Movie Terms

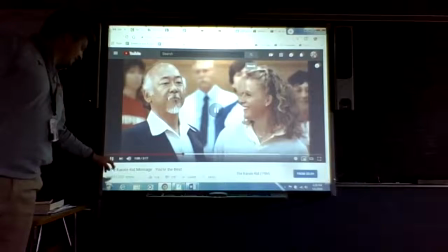16:34 Oh, good job. All right. And it goes on. Now, I think that's the whole thing.
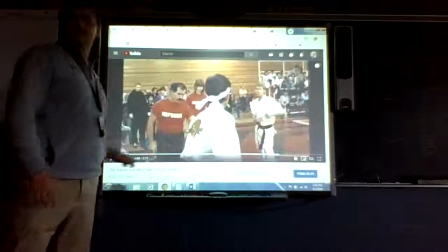16:40 Karate Kid, film or movie? That's it. Phil. Film. Okay.
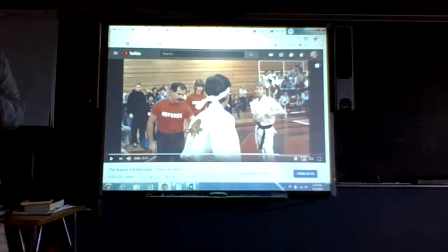16:45 Now, film does what as opposed to a movie? Film is artfully crafted. Every word means something. Everything means something, rewards multiple viewings.
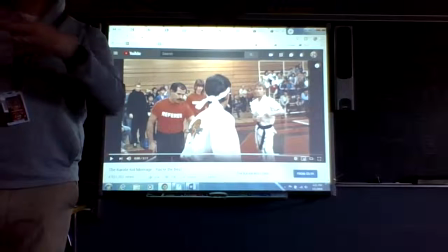16:57 Everything's working together in order to drive forward the director's ideas.
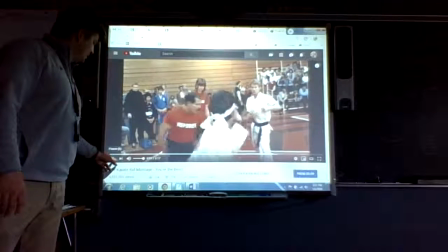17:02 Okay, couple of things going on here that you may not have noticed. First of all, what is Daniel-san's outfit color?
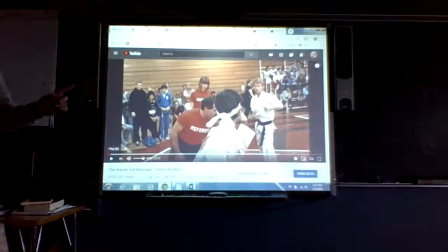17:11 Black. Wait. White. Cobra Kai's wearing black. Now, why is that? Good and evil. Okay, the visual cue, good guy, visual cue, bad guy. This music too, and we're not going to talk about this much today, but I'd like to make this point now.
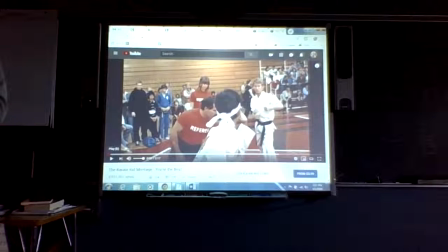17:29 Music in the visual medium is so incredibly important and not insignificant at all.
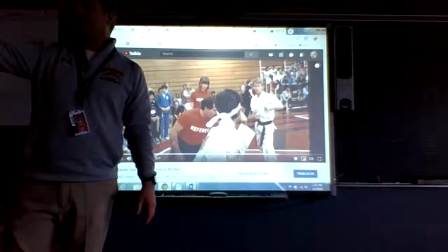17:37 When I was watching Game of Thrones on Sunday, The piano music. well,
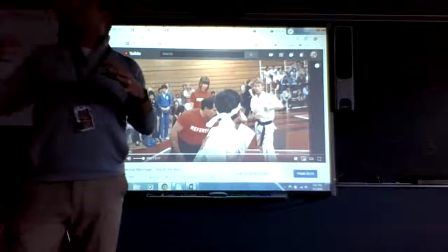17:42 you had the piano music, and when the bad guy is like about to like walk in there and kill the good guy,
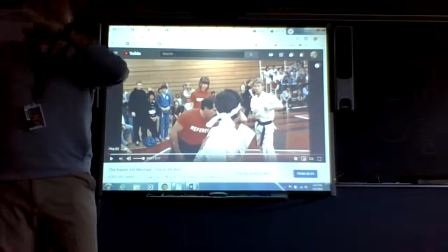17:49 you can hear that piano music getting louder and darker and louder and darker.
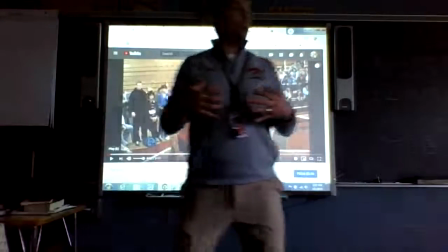17:53 And it's like, as a viewer, you don't notice it in that moment, but if you pay attention to it, you're like, oh, something bad is going to happen.
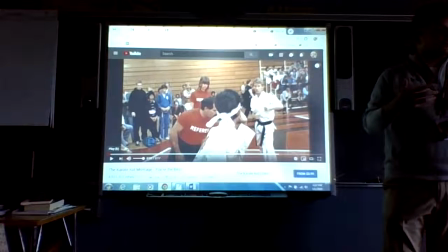18:00 Think about Jaws, right? Dun-dun, dun-dun, dun-dun. Like, that's the audio cue.
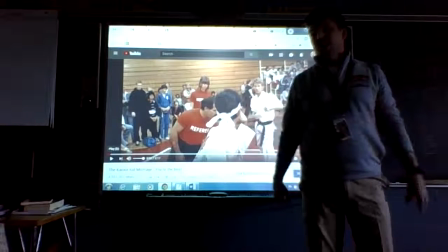18:06 So I'm like, Amber, I don't think this is going to work out well for our, Amber's my wife's name, for our friends from Winterfell.
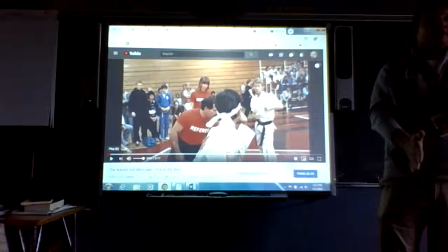18:12 And then the piano goes silent. There's nothing. And you're like, oh, no, that is not a good thing at all.
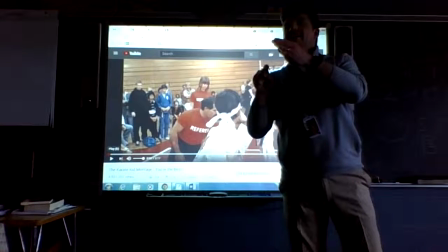18:19 But then you kind of hear, like, in the background, like a nice, like, dun, dun, dun, dun, like a positive note.
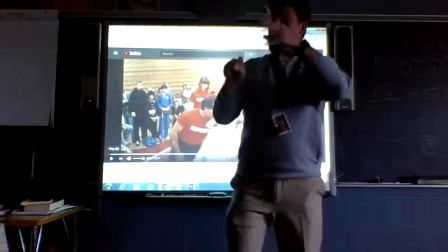18:29 And then it was the main theme. Yep.
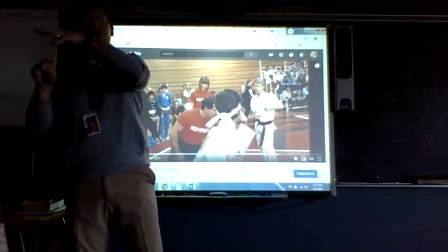18:31 And then kind of some of that nasty stuff comes along, but you can still hear that positive note faintly in the background.
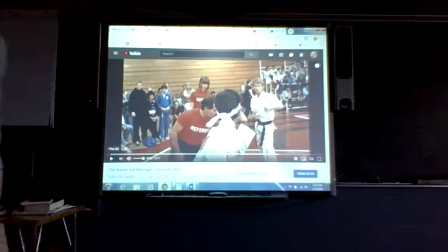18:38 And then it comes stronger and stronger and stronger. I'm like, Amber, the music's changing, Amber.
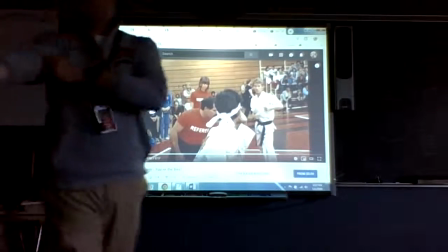18:45 We're in good shape here. And you know, sure enough, happy things happen.
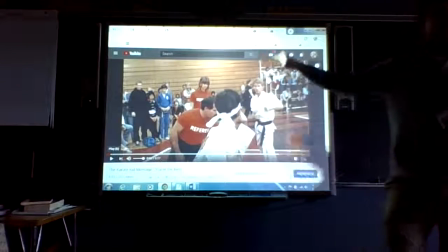18:50 Okay. Here, this song, it's poppy. It's ridiculous, right?
You're the best around. No one's ever going to keep you down.
Now, but you think about that chorus.
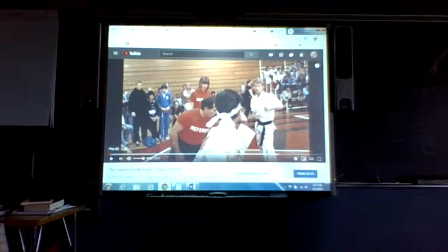19:00 Does that make sense here? Yes, because he's kicking butt. He's kicking butt.
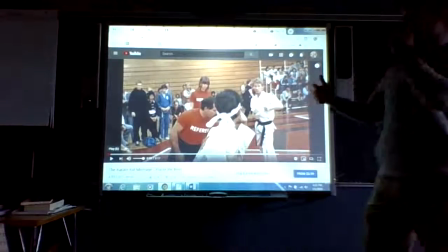19:06 Yeah, he's trying to be the best. This is a tournament where people are trying to be the best around. Also, look at Daniel.
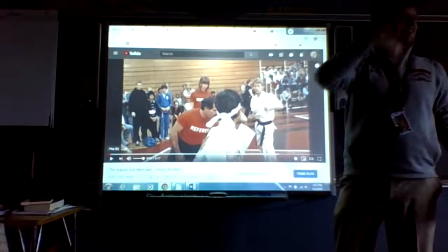19:12 That's this guy. Look at his face during the first
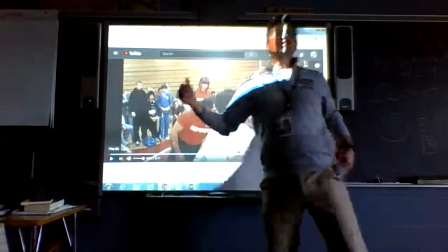19:16 verse of words and pay attention to what's in that verse.
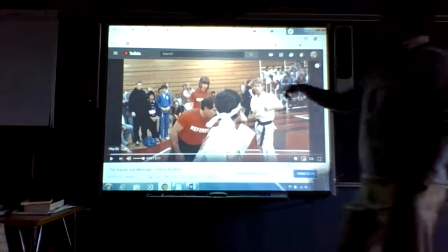19:22 So what is that verse talking about? Does that match up to what's going on with Daniel?
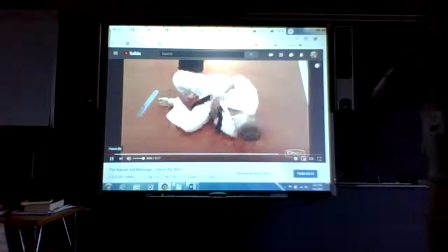19:30 Can you tell who the referee is? I'm selling.
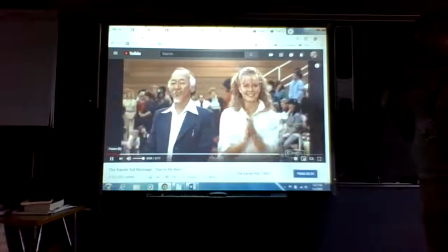19:36 It just says referee. Oh, All right.
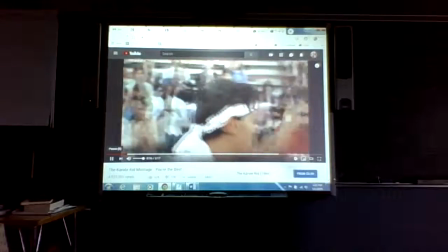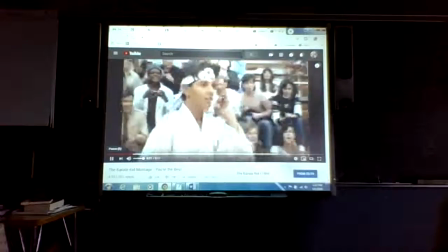19:49 All right.
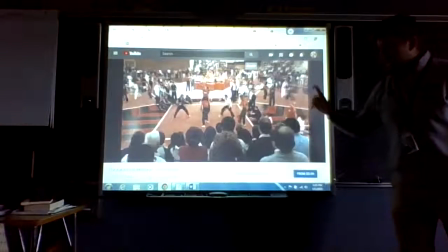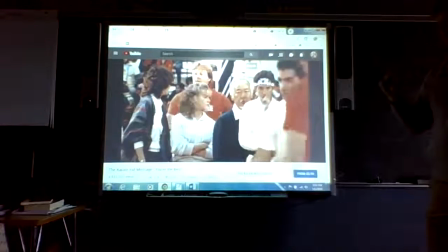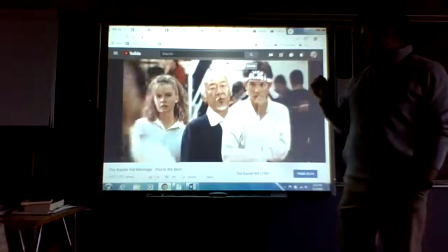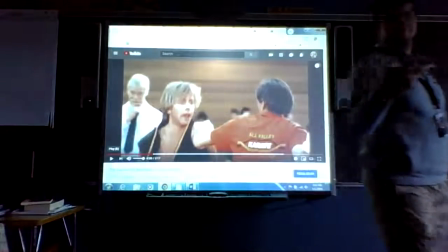20:07 All right, what's that verse about? Trying, right?
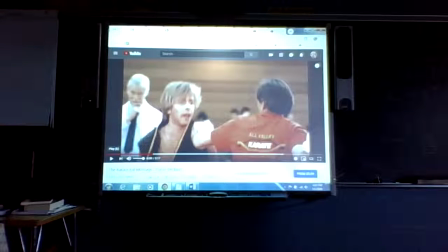20:11 You're trying to be the best. What else? A man's got to learn to take it. Okay, so it's trying, it's learning. Is it you are the best?
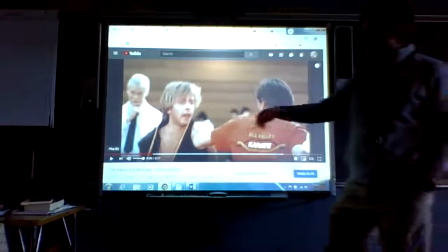20:21 Is it confidence? No. He's nervous. He's nervous. And it's all about learning to do something.
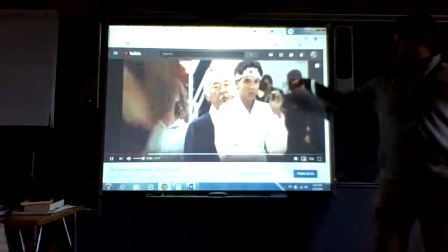20:27 Does he look like a man who's super confident right now? No.
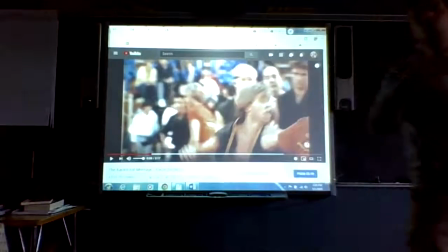20:31 You know, so you got this nice match between like literally what's going on in the verse with what's going on with our actor. You got an upbeat song. Does that make sense for what's happening here?